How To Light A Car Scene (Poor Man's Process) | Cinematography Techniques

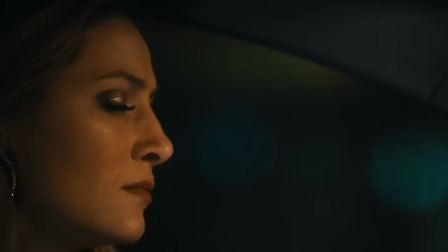[3:51]
Next is a classic kind of night driving setup so I kind of wanted to go for that classic just you know driving through sodium vapor
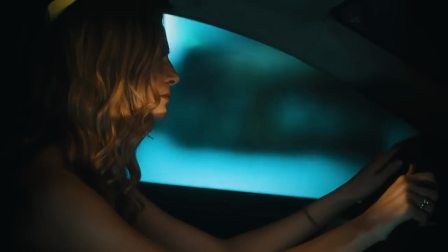[3:59]
streetlights and you know storefronts and passing cars all that sort of stuff this setup was definitely the most complicated to achieve but it was by far the most rewarding now the thing about this setup that I was the most excited about was that I finally got to use this this is just an old pretty crappy projector that I bought on eBay a long time ago I think for like 100 bucks this thing has been sitting in my attic in a box, waiting for a day like this to come, and it finally came. So we just set that projector up behind a big giant shower curtain. I expected us to set it up and just be like, oh, well, that's not bright enough, and just take it back down.
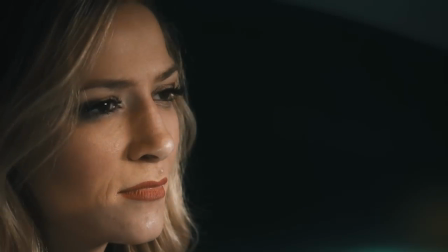[4:38]
But it actually really, really brought everything together.
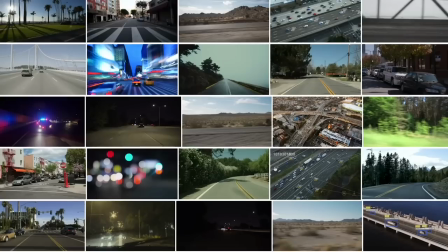[4:41]
And another really cool thing is all the footage that we used on the projector screen or in those green screen shots from before, we found on, you guessed it, Shutterstock.
Let's see if that's even slightly doing anything good.
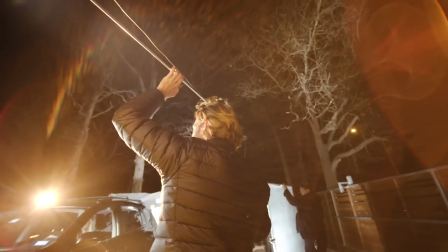[4:56] That surprisingly hits. Really? Yeah.
To achieve this setup, we used a lot of moving lights.
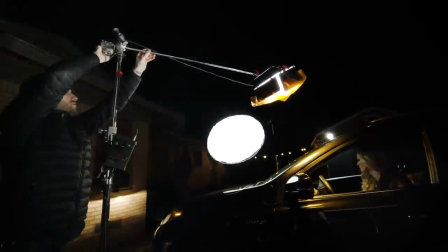[5:04]
The main one was Logan was kind of flying a gelled up orange aperture light storm.
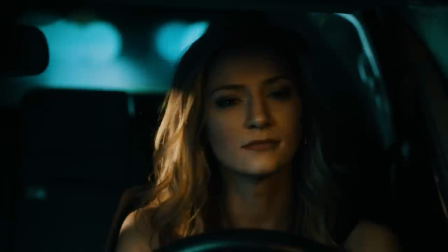[5:11]
Nice and high, but also far enough back off the car that it wasn't going to show in a reflection on the windshield.
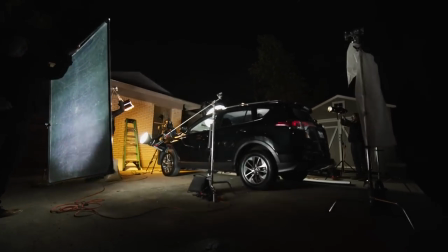[5:19]
and a little bit further down the car from Logan I had Robbie reflecting a 300D off of a big 4x4 reflector just kind
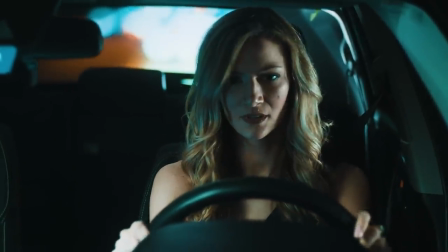[5:28]
of simulating a passing car or perhaps like a storefront with some really bright lights in it and towards the back of the car I had a source for a Leco
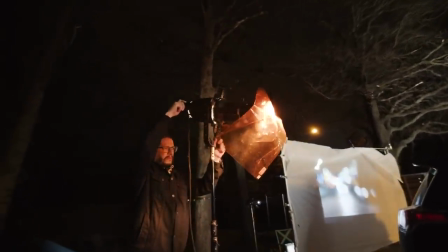[5:37]
just at full brightness with the shutters all the way open just kind of subtly moving
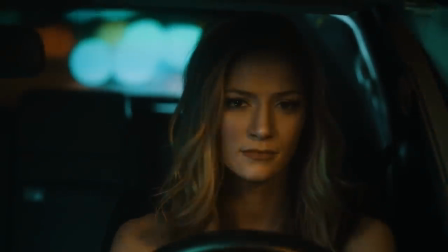[5:42]
around in a circular pattern kind of simulating headlights from cars behind.
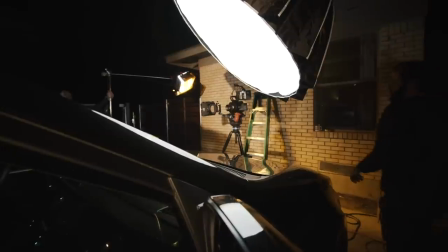[5:48]
And to key this shot I used the same Aputure 300d from before with the light dome on it just dimmed down to somewhere around 20%
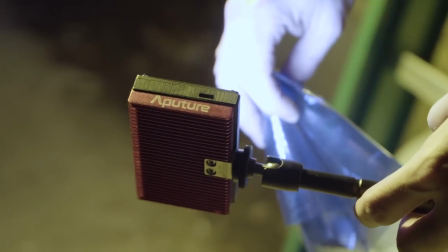[5:56]
and I also rigged an Aputure AL-MX inside of the car
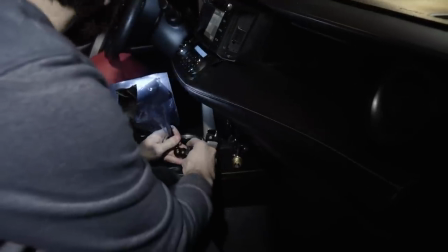[6:01]
and bring up the exposure level just a little bit when none of the other lights were pointing at her. And right off the bat a setup like this is going to take a team effort.
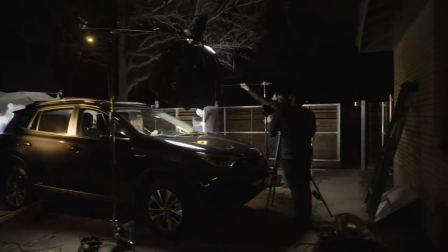[6:11]
To pull this shot off I needed five people messing with lights and doing various things while the shot was going on. So don't try to do this alone.
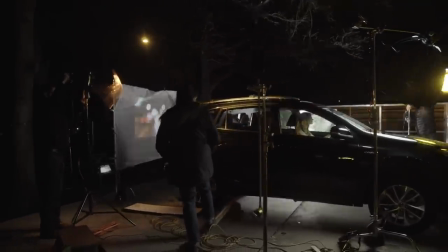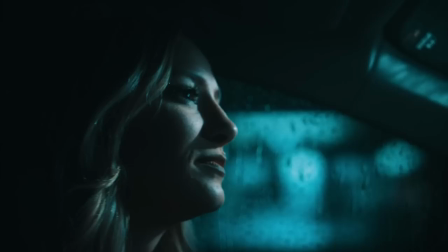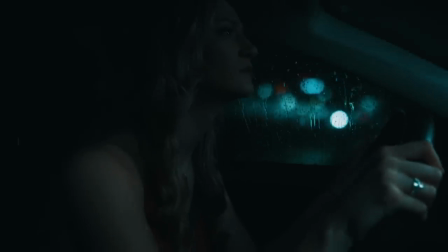So I really wanted to try something with some weather effects. That's another good thing about doing a car driving shot in a controlled environment.
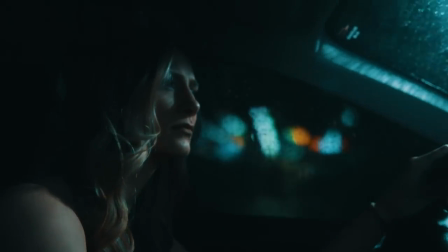[6:59]
You can kind of add whatever you want to it. So in this case we added some rain and some lightning effects. And luckily for that, Aputure just sent us one of these, the ALMW.
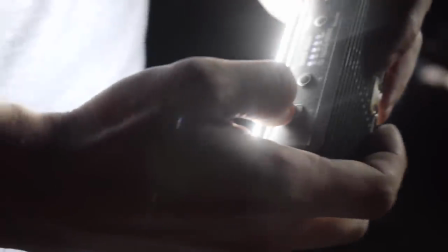[7:10]
I love this little guy. It's super, super bright. It has a lot of great features and it's waterproof.
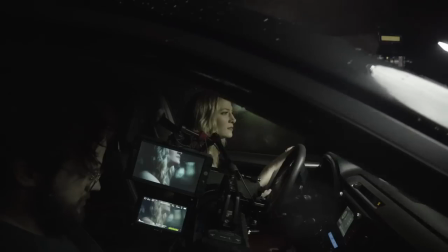[7:17]
It has some built-in effects like lightning. This was a perfect light to fake some kind of weather effects.
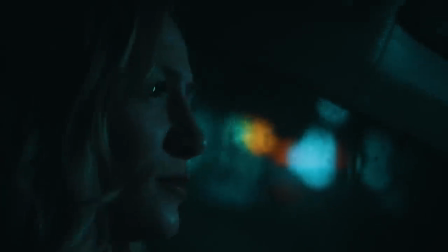[7:25]
For this setup, I wanted a really dark and kind of moody look, which for me just usually means keeping things as simple as possible.
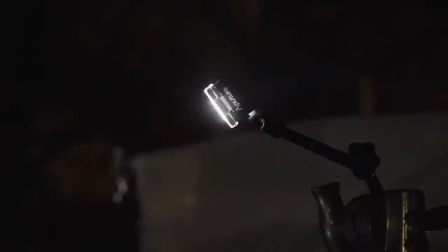[7:32]
So for this shot, I placed the Aputure ALMW just right outside of frame,
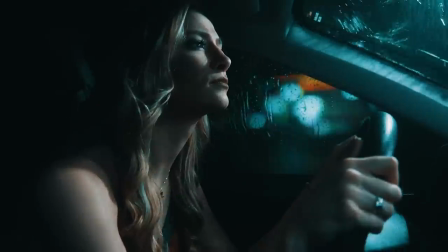[7:38]
right by the window so that the lightning flashes would be nice and bright.
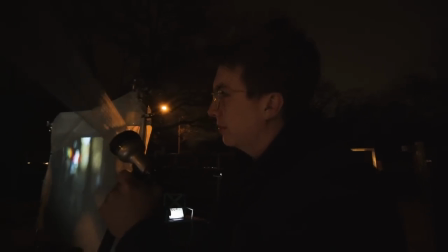[7:42]
And I just had Robbie shooting the front window with a garden hose set to the shower setting.
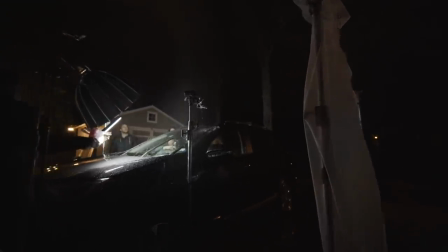[7:47]
And the trick is to kind of have it shoot upwards and fall down in a natural way that kind of covers both the front windshield and the side window.